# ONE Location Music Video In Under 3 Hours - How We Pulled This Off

Now I'm about to say something and I do not recommend you doing this as it is extremely last resort but
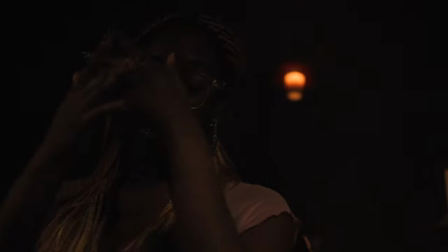4:12 in Final Cut Pro X I slowed the 24fps clips down to 50% speed and hit them with optical flow.
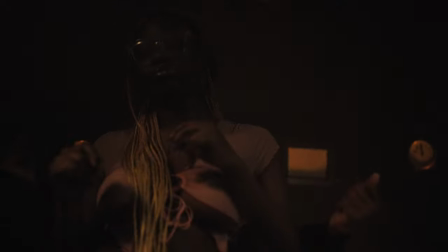4:18 This at least gave me some usable slow motion clips and because the scenes were darker you really didn't even notice that I was filming in the completely wrong frame rate and the shutter speed value for slow motion. Dodge a bullet there but definitely won't be making this mistake again when using this camera.
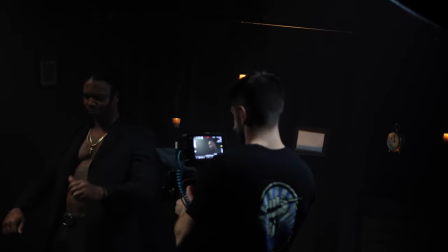4:34 Essentially because we were filming in the same location for every scene I had to get a little creative with my composition. However this honestly didn't stress me out one bit on set as performance scenes for music videos are definitely my bread and butter and I've always been really solid at composing and manipulating performance scene angles.
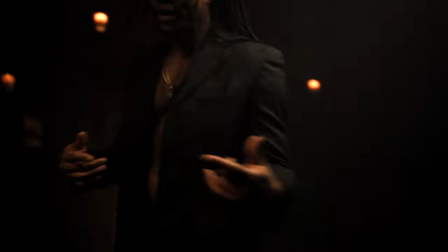4:51 Now I'm not going super in-depth into performance scenes and camera operating in this course but again I do teach all of my tips and tricks for music videos inside of my online course.
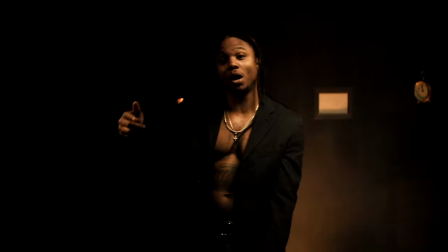4:59 I filmed one performance scene sitting on top of a counter with a more laid-back handheld motion as well as a
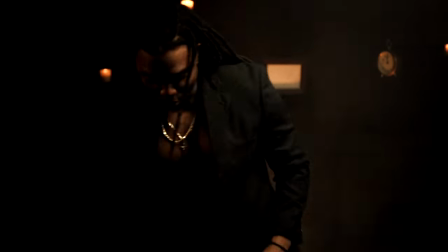5:04 second performance scene with the exact same composition but a little more aggressive handheld motion.
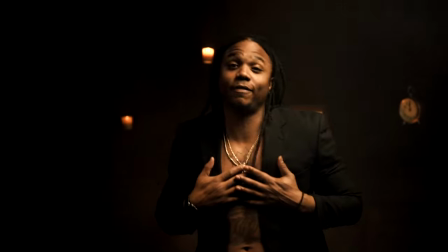5:10 All I was doing was literally just hugging the camera to my chest and vibing along with the song as it played while also paying attention to the artist's movements throughout the performance scene.
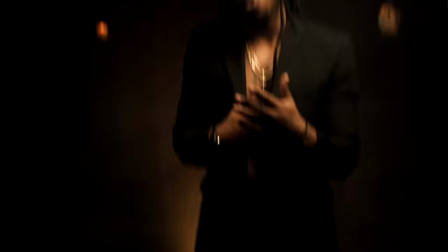5:18 When the artist slowed their body movement down I slowed my camera movements down. When the faster a rapping part of the song came up, I started to add more aggressive handheld movements. I say this time and time again but a lot of beginners will shoot a lot of single composition performance scenes on set and will think that a certain angle can only be captured once or expired after you do a specific camera angle.
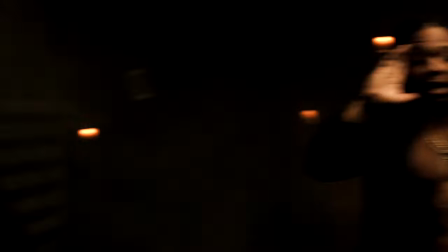5:39 In this example I just showed, I shot the exact same composition but all I did was change the flow of my handheld movement. One was more laid back and the other was more aggressive.
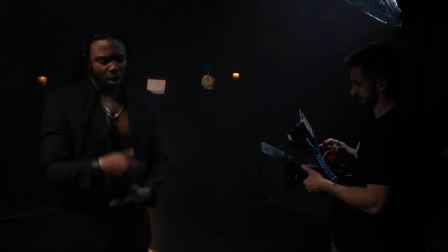5:48 By fluke, I found a camera angle that was using the warm 3500 Kelvin key light from the Amaran P60C that looked super clean, so I quite literally ran the song back right then and there and told Pimpton to run a performance scene back for me.
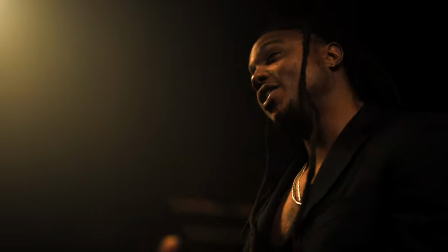6:01 I said don't ask questions, just do it and trust me. This ended up being by far one of my favorite compositions we captured throughout every performance scene that we shot.
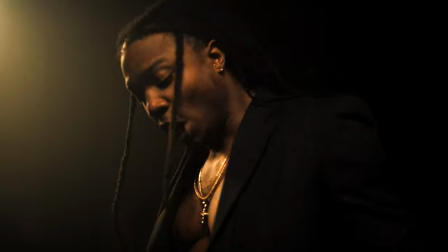6:09 The warm tones of the P60C panel light, shooting on the shadowed side of the face,
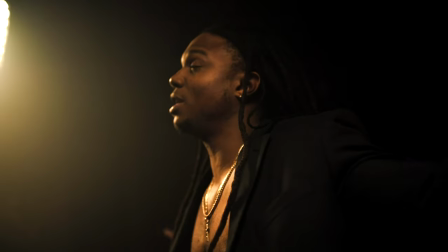6:13 and putting a slow side-to-side handheld movement into effect made for an awesome performance scene.
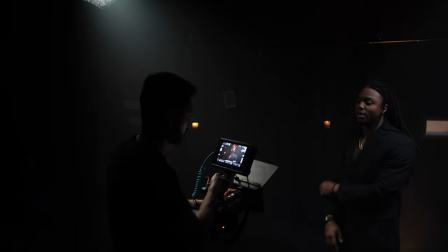6:18 Our next performance scene was placing the camera body below chest level and slightly pointing the camera up at Pimpton.
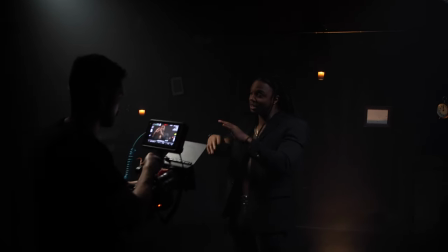6:24 By doing this you make the artist appear higher than life as they are looking down on the camera or viewer.
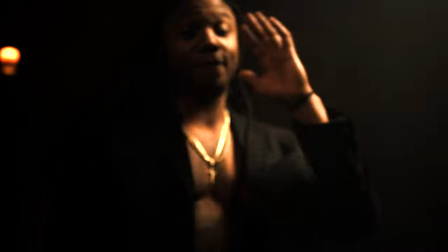6:30 For these shots I simply slowly rotated the camera left to right and pushed in and out on Pimpton shooting all of these shots handheld and in manual focus. So yes every single shot you've seen so far has been me filming in manual focus. If you guys want to learn how to master manual focus pulling from the comfort of your own home, check out this video tutorial right here.
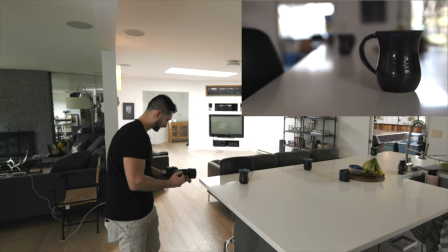6:50 That video explains exactly how I learned manual focus without having to trial and error on actual client sets. Last but not least, Pimpton said he wanted a top-down shot.
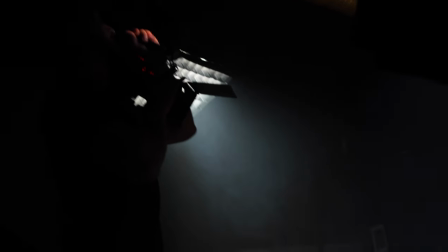6:59 So I got my ass up onto a bar stool and gave the camera a very smooth rotating shot throughout the entirety of the performance scene.
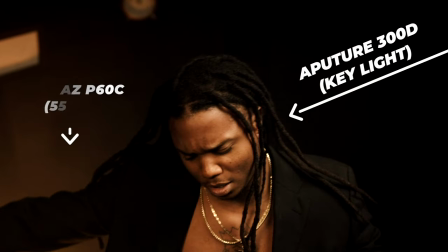7:07 I used the Aputure 300D as my key light with a grid and then place an Amaran P60C panel light set to 3,500
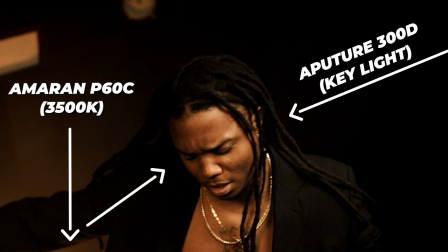7:13 Kelvin on the floor behind Pimpton and remove the grid so the light would spill all over the place. One thing I've yet to mention is that every single one of these shots we actually used a haze machine. Straight up these are filmmakers best friends when it comes to lighting up darker more moody or emotional scenes.
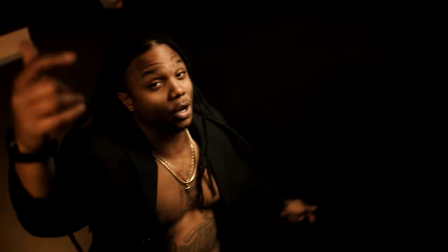7:29 I personally felt that it added a lot more depth to our shot and just some more like dynamic image so I made sure to hit every single scene with a bit of haze.
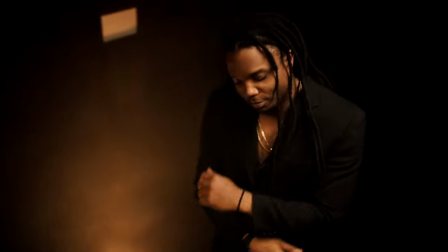7:37 When I was filming this shot I did catch the panel light in frame on the ground quite often.
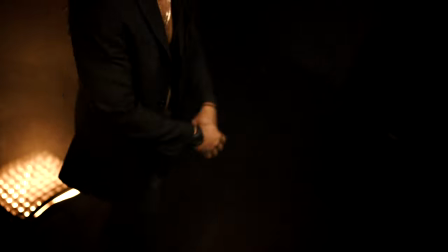7:41 I could have moved it out of the way but I really liked where the light was showing up on camera so I decided to keep it and simply
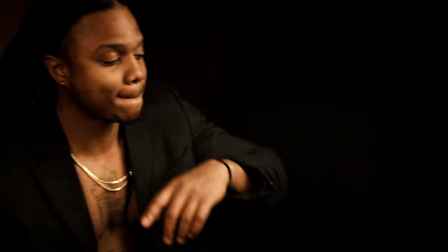7:47 crop in by 15 or 20 percent for specific performance scenes and posts that did show the light in frame. So that's basically a simplified breakdown of how we filmed a three plus minute music video all in the same corner of a room in three hours.
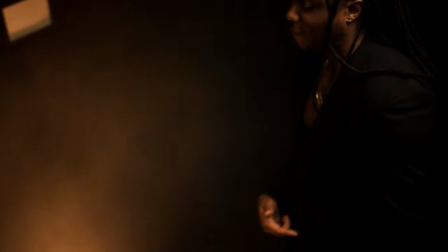8:01 Super simple lighting techniques using only three lights on set and we achieved a great looking music video and the artist was super stoked with the final result. Again, this entire music video was filmed in under three hours including setup and takedown time.